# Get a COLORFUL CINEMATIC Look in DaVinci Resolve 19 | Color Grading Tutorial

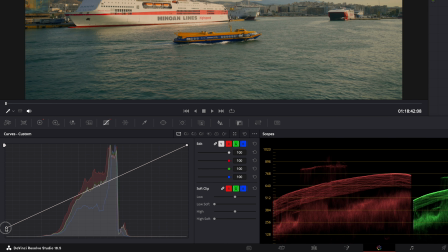(4:09)
Let's pull up the shadows a little bit and bring down the highlights here to lower the contrast.
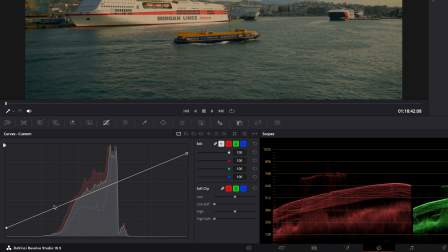(4:16)
But of course, you can do pretty much anything you want here. Want to pull up the midtones?
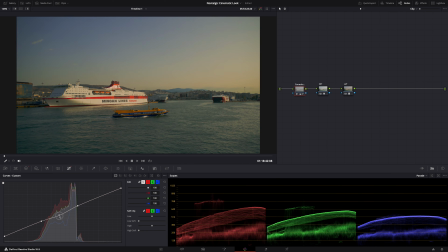(4:21)
Just make two anchor points and pull up the mids. See how it works? It's a really powerful tool. Just play around with it. What I'm also gonna do is pull down the brightest parts in the image, just a little bit, like this. Lock the shadows with another anchor point and then pull down here, just a tiny little bit.
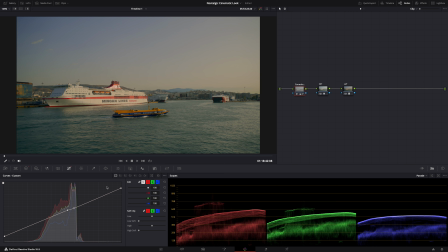(4:41)
I think that looks okay. It's just to give a bit more contrast to those bright areas in the background. And then finally, let's tweak some colors. I want the blues to look more teal, not so warm and purple, I guess.
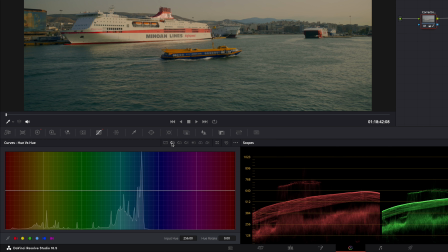(4:56)
And you can easily do that here. hue versus hue. So select the blues like that, and then just pull them down.
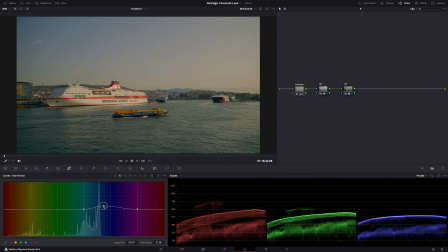(5:05)
See how they change, how the hue changes. Not too much, of course. Again, you don't want it to look like this. Subtle. And maybe let's also include some of the purples here. Yeah. And then also the orange tones here.
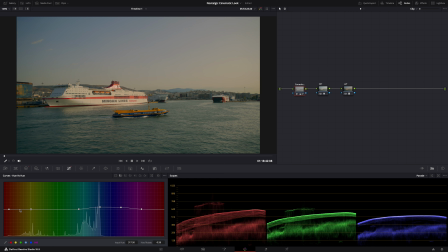(5:19)
I'm gonna pull them down to make them a bit more yellow, a bit more vintage. See, this is what we started with, and this is what we have now after doing some simple adjustments. Now, what you can also do is tone down a LUT.
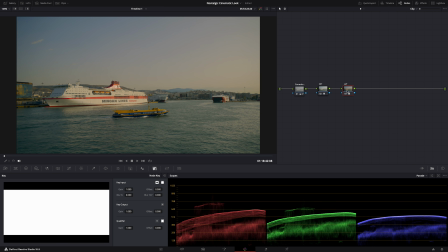(5:35)
Whenever you apply a LUT, if you go here to the key tab, with the LUT selected, of course, and then bring down the gain here.
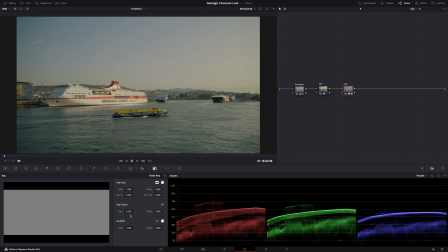(5:43)
See? So you can put your LUT at 50%, for example. That can also help a lot to make a LUT look like you want it to look. And that's how you use LUTs. They're not magic, you have to make them work. Okay, and once you have the colors and the contrast how you want it, it's time to make it pop, make it colorful and bold and saturated.
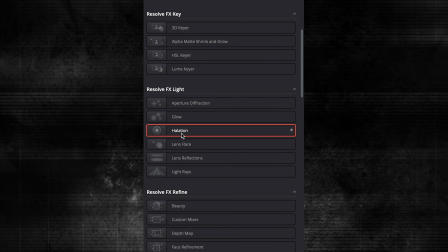(6:05)
That's what we're looking for here. And the effect I'm gonna use, which is not available in the free version, I'm sorry guys, the effect is halation. And it's a really cool effect, but you have to be careful, and I'll show you why. Also, the result of the halation effect heavily depends on the light in your image.
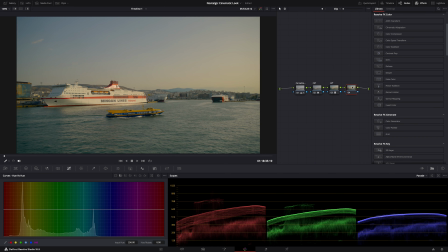(6:22)
It always looks a little bit different, depending on the light. So another node with the halation effect, and right away you can see the difference, right? It pops more, it's more saturated, it glows. It gets a film-like look. Now, you could of course leave it like this, but let me show you what settings I like to adjust.
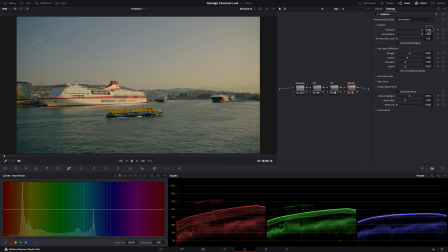(6:42)
So threshold controls the point where halation will begin to be added to the highlights. Because the main thing that halation does is it makes the highlights glow. And so it depends on the highlights in your shot. All the way up is no glow, and all the way down is max glow.
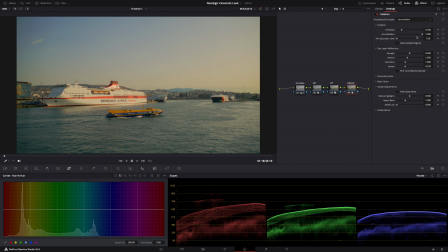(6:59)
But I just want a little bit more, like that. And then normalization, I think it's similar to a feather function. See, you can make it harsh or very smooth. I want it just a tad harsher than the smoothest.
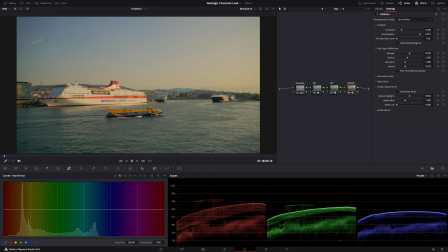(7:15)
There. And then film saturation level, well, yeah, the saturation of the glowy parts.
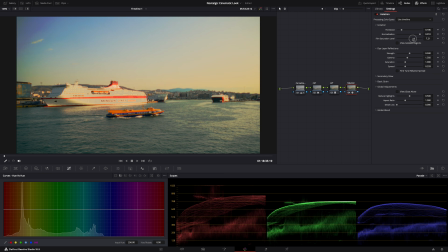(7:22)
Again, not all the way, it looks horrible, just a little bit more. And this is where you have to be careful, because look, all the colors in your image have different saturation levels, right? And let's say, for example, that you want to increase the saturation of the entire image. Well, that might look okay for most of the colors, but for some colors that were already highly saturated, it might be too much. But there's an easy way to check it and to manipulate it.
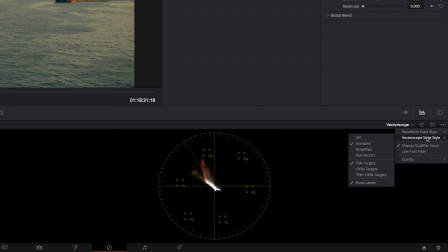(7:51)
If you go here to Vector Scope, and then here, Vector Scope Scale Style, turn on 75 and 100% targets. And then you see these boxes? The inner boxes are essentially the safe saturation limit for broadcast TV.
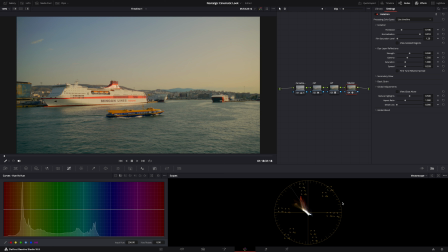(8:07)
And as you can see, the colors are very saturated, but I'm still well within the limits. And the 100% limit is the limit for the sRGB color space.